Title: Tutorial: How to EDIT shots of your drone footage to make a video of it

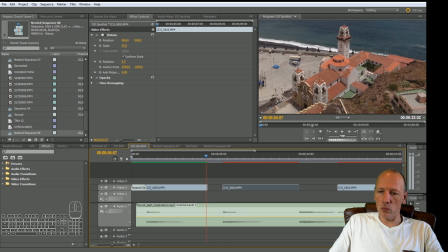12:14 After this it became bad, but what I can do is I'm gonna use the stretch tool, the rate stretch tool X. So I'm just gonna push X, and I'm gonna do it like this,
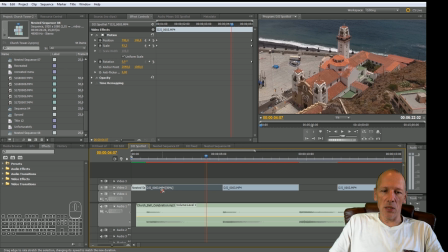12:28 and now you can see that the speed is set to 80%. It has slowed down the footage a little bit, and now it perfectly fits in this area.
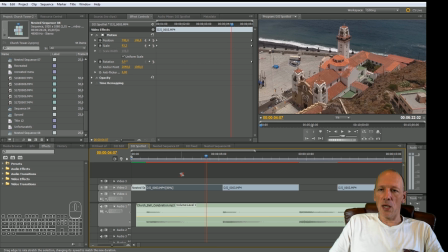12:46 And this is a common trick, and what you can do: first speed up, and then after that slow down, and that's very nice.
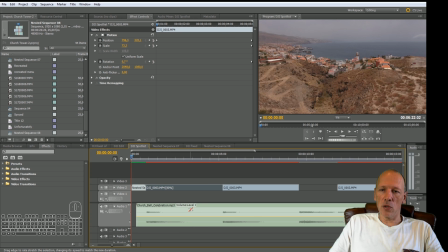13:00 Look at this.
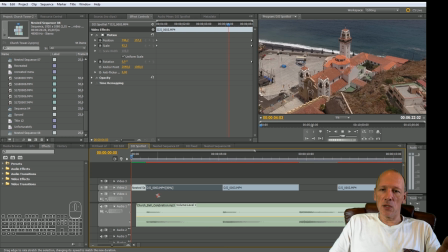13:03 You see that? Because what happens is you get to see the whole picture.
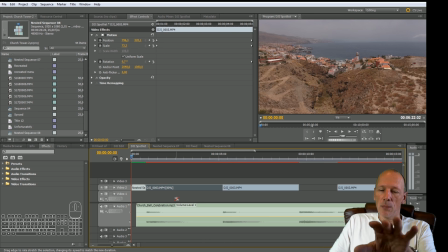13:12 The hills, the village, the sea, the mountains on the back, all the buildings, everything. You know, that's what you see. And then it's going, whoa, whoa, whoa, whoa.
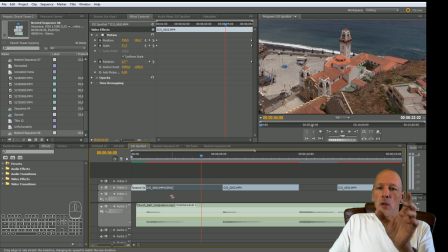13:25 It draws all the attention towards the church.
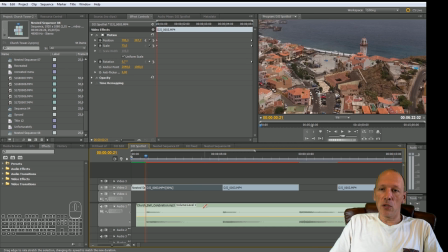13:30 And then this bell even adds up to it. You know, it's like, bang, this is what it's about, guys. You see what a funny effect that is.
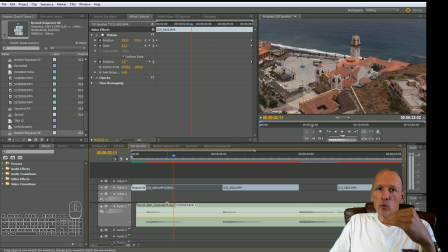13:44 And again, you have to tweak it a little bit so it looks even more smooth, but this is the effect.
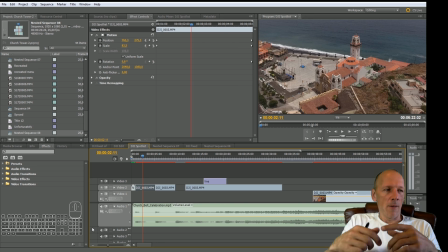13:53 And how you get this, by speeding up, zooming in on the subject. You can do that because you shot in 4K, and then slowing down a little bit or more
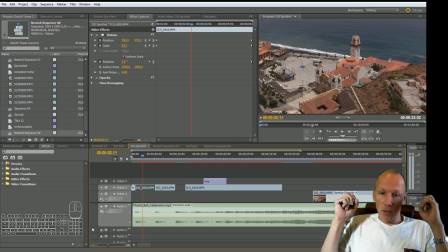14:09 on this subject, and it will be like this is what it's going about.
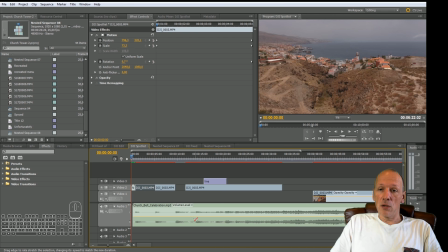14:14 So right from the start in this video, we tell the viewer like, hey, look what a nice surrounding,
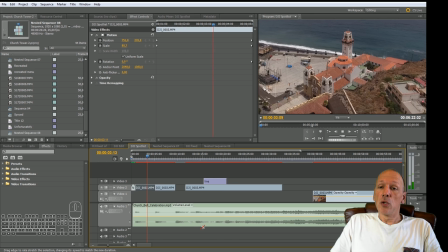14:24 and this is about the church in Candelaria.
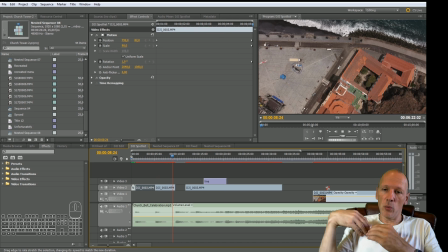14:29 And then this is funny too, you know, a completely different shot, top down. It's very sudden that you have a position like this, but with the waves it's moving very nice.
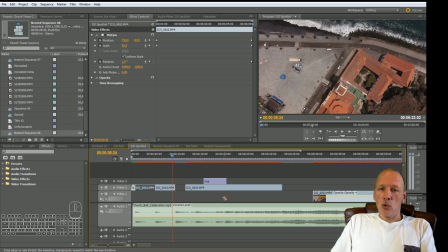14:46 And like this you go on, you move on, you go to the next clip, the next clip, and you can see what is working, what is not working, what's important and what's nice if you
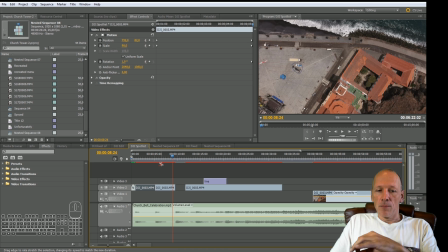15:00 edit on the rhythm of the music. But also in the beginning it's one bell, and then more bells, and then a lot, so it becomes more intense.
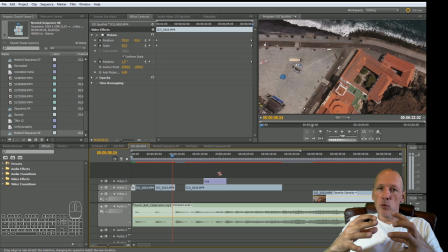15:16 So it's nice if you can make the footage in such a way that it adds to that, so that the music and the editing is like working together.
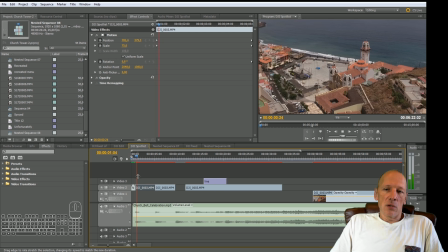15:31 And that's a lot better than just a nice song and a couple of shots.
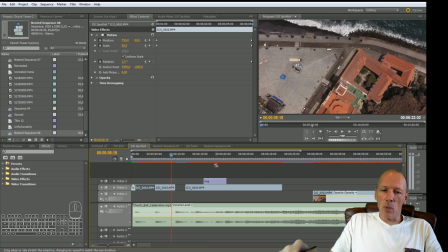15:41 There's one more thing.
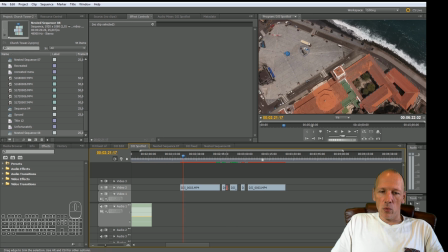15:47 So we got one long shot, we got 1, 2, 3 smaller shots, and then a long shot again. And to keep it simple, you can just say, I take a long shot, I can see if I can use this,
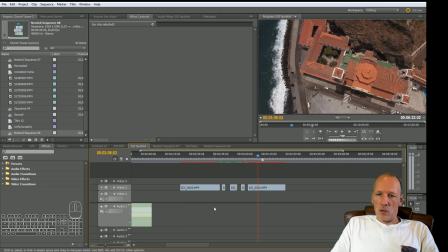16:01 and then I will take this one, or you just take this one. But I want to show you how you can basically use this worthless footage,
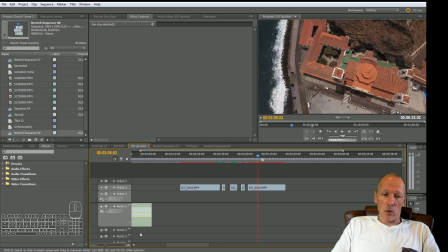16:16 which totally went wrong, how you can still make something of it.